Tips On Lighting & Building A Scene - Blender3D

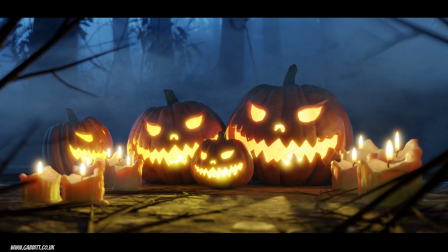This video will show you how you can light and compose your scenes for maximum atmosphere, intensity, and effect. This is obviously focused on a Halloween setting, but the principles can be applied to any scene you've created. And it coincides with my Halloween competition, so make sure you check that out, as the winner will receive a Samsung SSD.
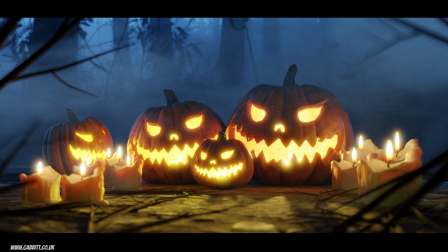All the links in the description. And of course, if you like what I do, then do check out my website for more great content.
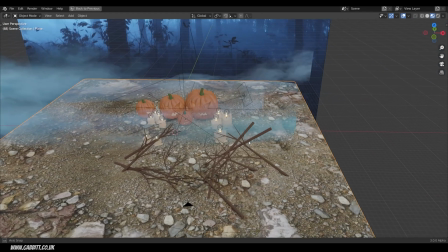So first of all, if you take a look at the scene without any lighting influence, it's kind of dull and really flat.
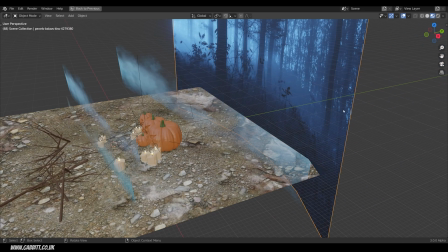I'll quickly talk through how I made it though. We've got an image in the background here, which is a basic image from Pexels, so it's copyright free.
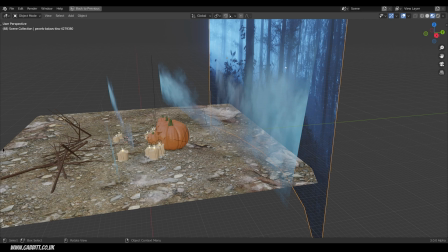I've made it curved. If I wanted to animate the camera, then it would kind of move a little bit more with the camera, which I have done here.
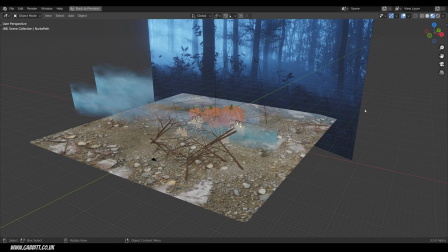You can see the path there. Then the background kind of curves around so it doesn't disappear so easily.
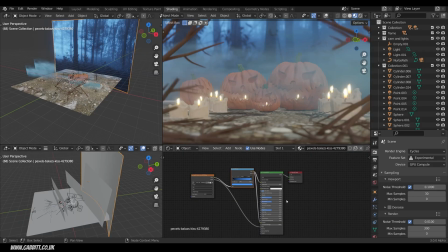The other thing I've done with the background, if I click on that and go back to the shading editor, if I show you what it looks like originally by control left clicking on the actual image,
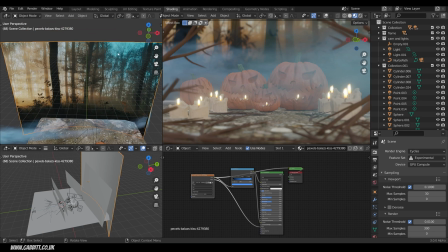you can see there that it's got a lot of yellow in it and it's actually kind of an autumn scene. I put it through a color ramp, so if I control left click on that,
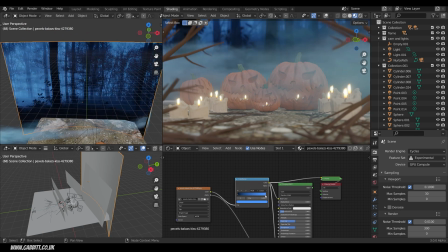you can see I've converted all the light parts to a very bluish hue, which gives us the final result,
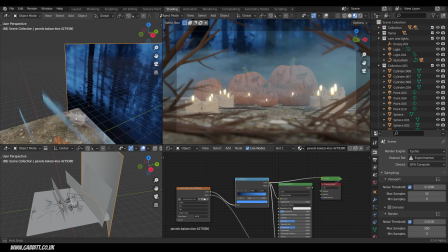which you can see fairly well in Eevee. In front of that, I've got some fog images.
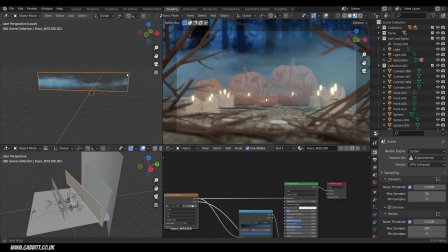So if I isolate those, you can see what that looks like. I'll put a link in the description to these. They're for personal use only, but I think they're really useful for creating more atmosphere. It's important to get one with an alpha channel. That's a background alpha that you can plug into the alpha here. So from this image here, it's got an alpha channel that's plugged into the alpha.
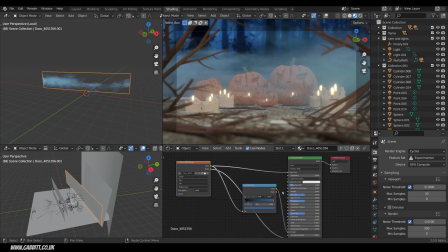That is that transparency. It's really easy to set these up with Import Images as Planes add-on.
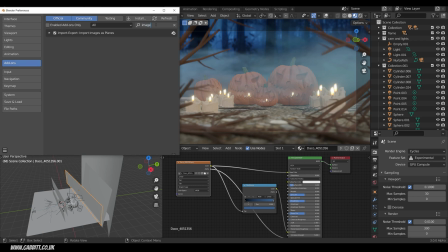So Edit, Preferences, Add-ons, type in image, and there's the Import Image as Planes add-on.
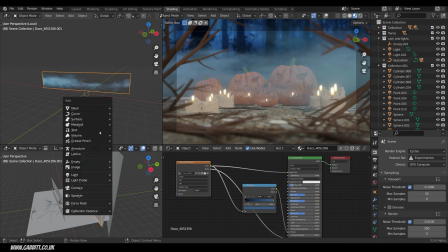Now when I close that down and press Shift A, I've now got under Image, Images as Planes. That will bring it in with the nodes set up so that it has the transparency. I've also plugged that into a color ramp to give it a blue hue as well. And I've placed four of those across my scene, and you can kind of see the effects in Eevee here.
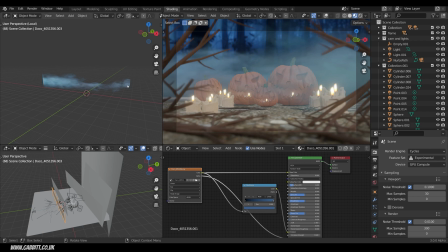Obviously this is without the final lighting, which is all important. I'll come out of isolation mode and talk about the base.
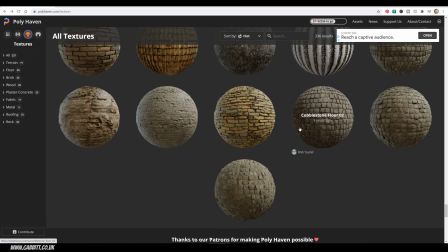This is a PBR setup, and I got this from Polyhaven. I can't completely remember which one it was.
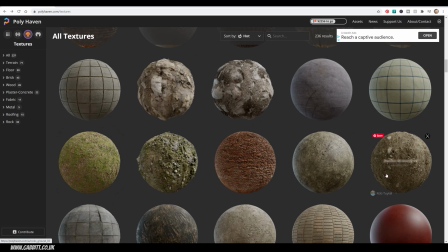It could have been forest ground, I think, something like that anyway. These sort of rocky images, they work absolutely fine. You just need something with a bit of bump, because in this case, the lighting from the scene means you can't really see much detail except for that bump.
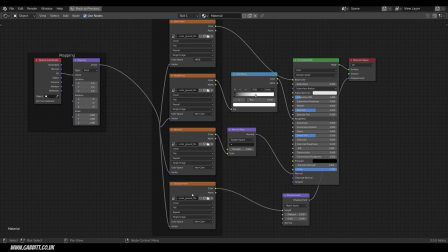And I've set this up in the normal PBR way, so base color, roughness, normal, and the displacement, although that's not really doing much in this case, and I didn't really need that.
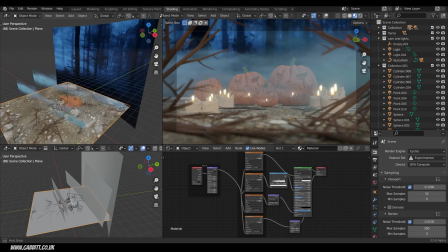I've got other tutorials on how to set up PBR, so links in the description. Links in the description as well for the pumpkin, which I've worked on recently, and the candles.
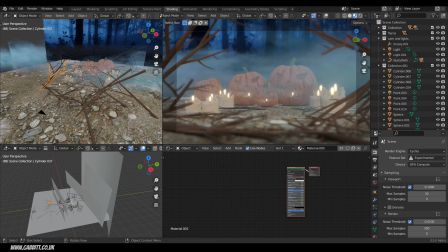The last thing is all these twigs. They're really straightforward. If I click on one of those, you can see it's just a cylinder.
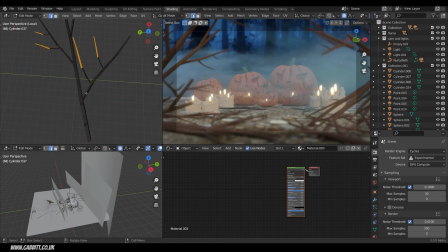I'll even go into edit mode and wireframe, and you can see they're just cylinders that are a bit distorted and they're overlapping.
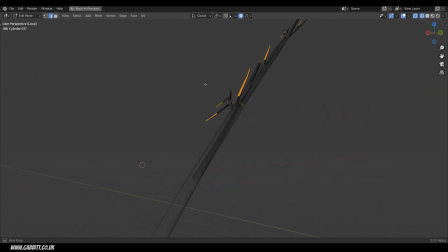As you can see, they're very, very basic, nothing complicated. Once you've done one kind of stick, you can duplicate that, move it slightly, and then this end here I've duplicated, scaled down, and eventually made a bit of a
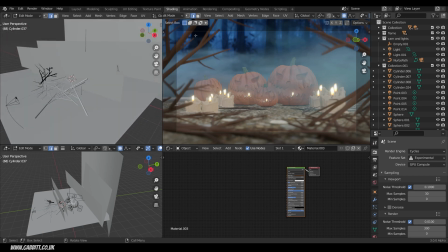stick. And you can see them all in there, just spread out on the floor, and I've spread them out around the camera to kind of frame the image.
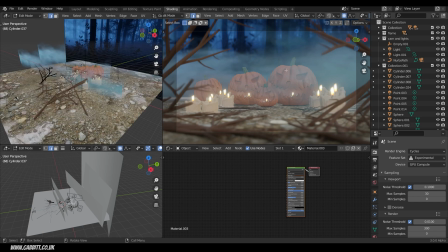So we've got this very sort of flat looking image here, and the most important thing, as you can imagine, is the lighting. So let's go across to render mode. This will take a few moments for me because I've got high detailed sculpts.
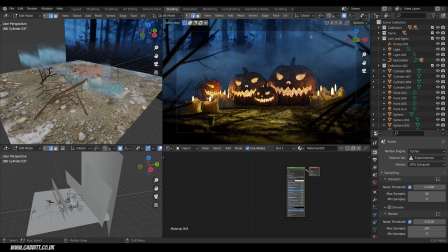I've done a bit of a decimate, but not much, so there's a lot of polygons in the scene. I'll turn the denoise on the viewport, although I was having lots of issues with that and I had to do denoising in the compositor in the end. But you can kind of see the effects of the lighting, and most of the lighting is done by these practical lights, so the candles in the scene.
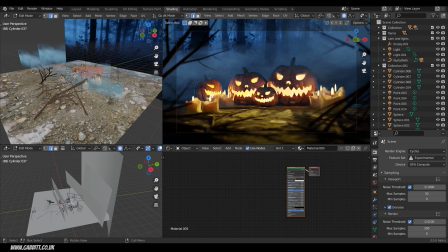The lights themselves are put up really high in terms of their wattage, much more than a normal candle because we don't really have many settings for changing the aperture of the camera in an effective way, so it's just a case of pushing the wattage of your lights up.
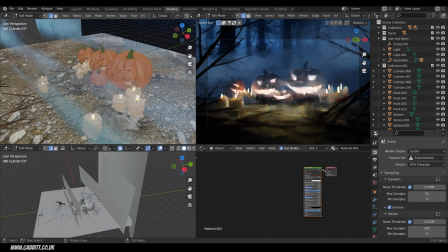So if I zoom into this area here, make it a bit bigger, you can see that every candle has an extra light on it, and you can just get away with using the emission texture from your candle flame. I left it in there because I was experimenting with both Cycles and Eevee for the render. I'll show you what Eevee looks like, and it's got a more cartoony effect.
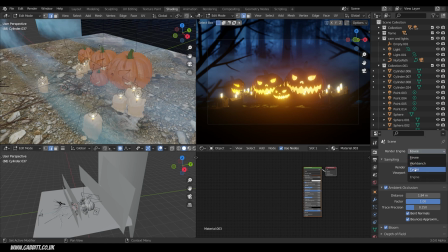I'd need to put a lot more lighting in the scene, because when I go across to Cycles, a major difference is that all my emission textures are actually giving off light.
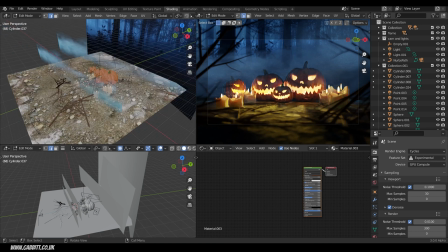So the background image, for example, if I zoom out and select that, you can see that I've plugged the color into the emission and given it a strength of 5.
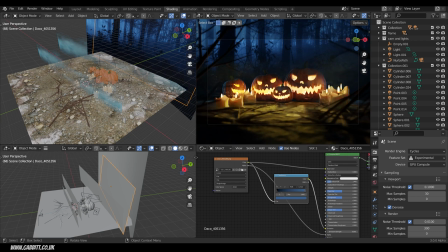Without that, if I put it down to 0, it's getting closer to that kind of Eevee look. And actually, I think it looks better about 2, so I might change it. Each of my fog, you can see as well, I've put those through a color to make them blue and into the emission and given them a strength of 2 as well. And if I put that up to,
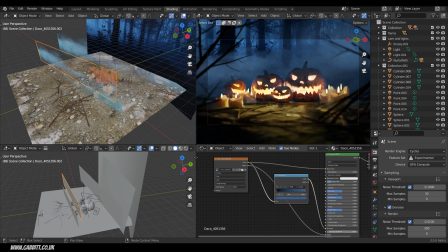let's say, 5, you can see the results of that looking extra spooky there. I might experiment with another render and put it up to 4 because it looks quite interesting. So those emissions are actually giving light onto my scene, which is one of the big differences between Eevee and Cycles.
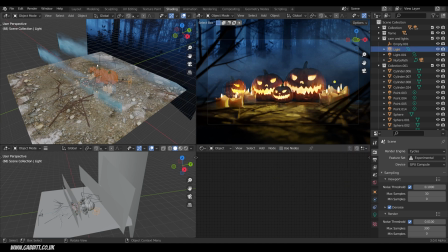The other lights I've got in my scene are quite important. I've got one here and here. Let's come around to top view and take a look.
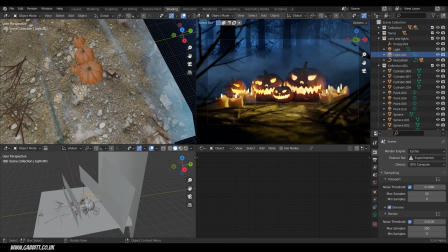They're both lighting it from the back. That gives us this sort of rim light here. If I hide this for the moment, you can see that rim disappear and the pumpkins kind of blend into the background. I press Alt H to bring that back, and then suddenly you can see that blue glow there.
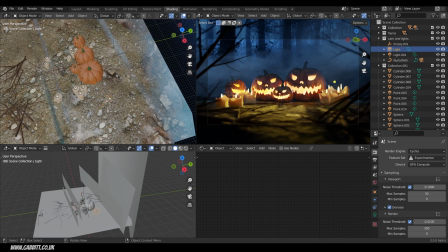So a backlight, and I've got 2, one either side, separates your object from the background, and it makes sense because we've got this background blue glow from the moonlight supposedly glowing onto the pumpkins, hence why I've colored them both blue. If we come across to the lighting settings, you can see they're blue there.
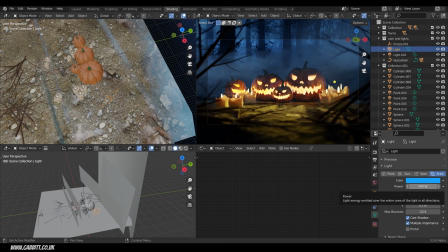Not a particularly high strength for this scene. All my objects are very big and the power does depend on the size of your objects. I probably should have put them down to actual life size, but I always find the depth of field is a problem if I do that. So I keep everything really big and put the power of my lights up really high. More about that in a second though.
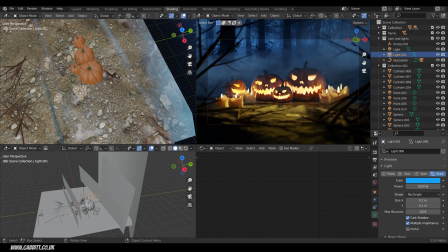So only 2 artificial lights, should we say, in the scene, giving it that rim light and kind of giving the background an imaginary boost onto the pumpkins here.
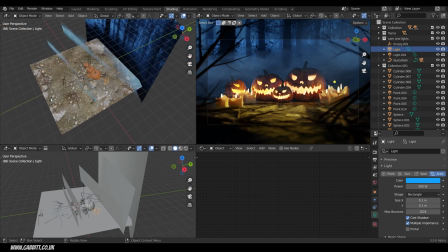So the last thing, if I scroll out and click on my camera, I'll scroll down to depth of field. I'm still convinced the depth of field settings don't make sense in Blender because an f-stop of 0.1, I don't think you can actually get a lens that does that. But that's what I had to put in to get any of this foreground blur and background blur, which I think looks quite effective.
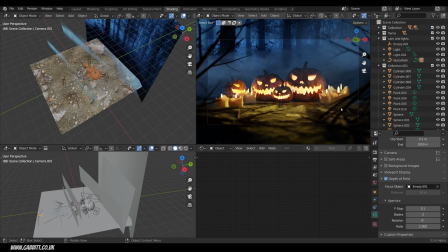It kind of frames the image when I put these twigs here and it helps us focus on the actual focal point of the image.
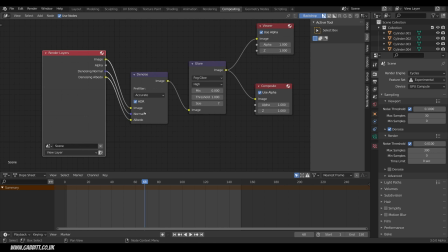The last thing I did was in the compositing tab. If we go up to there, I'm using the denoise within the compositor rather than optics because I was having lots of problems, probably because I've got so many polygons in the scene, and a glare node. I do talk about that in my intro to compositing.
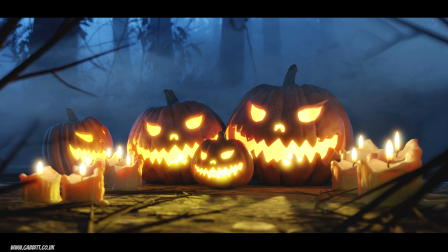Links in the description. So hopefully that's given you a good idea of how you can render your Halloween scenes in terms of thinking about composition, atmospherics like the fog and the lighting. Do you remember the Halloween competition? The last day being tomorrow, and I'll post the results on Saturday. Thanks for watching and I'll see you next time.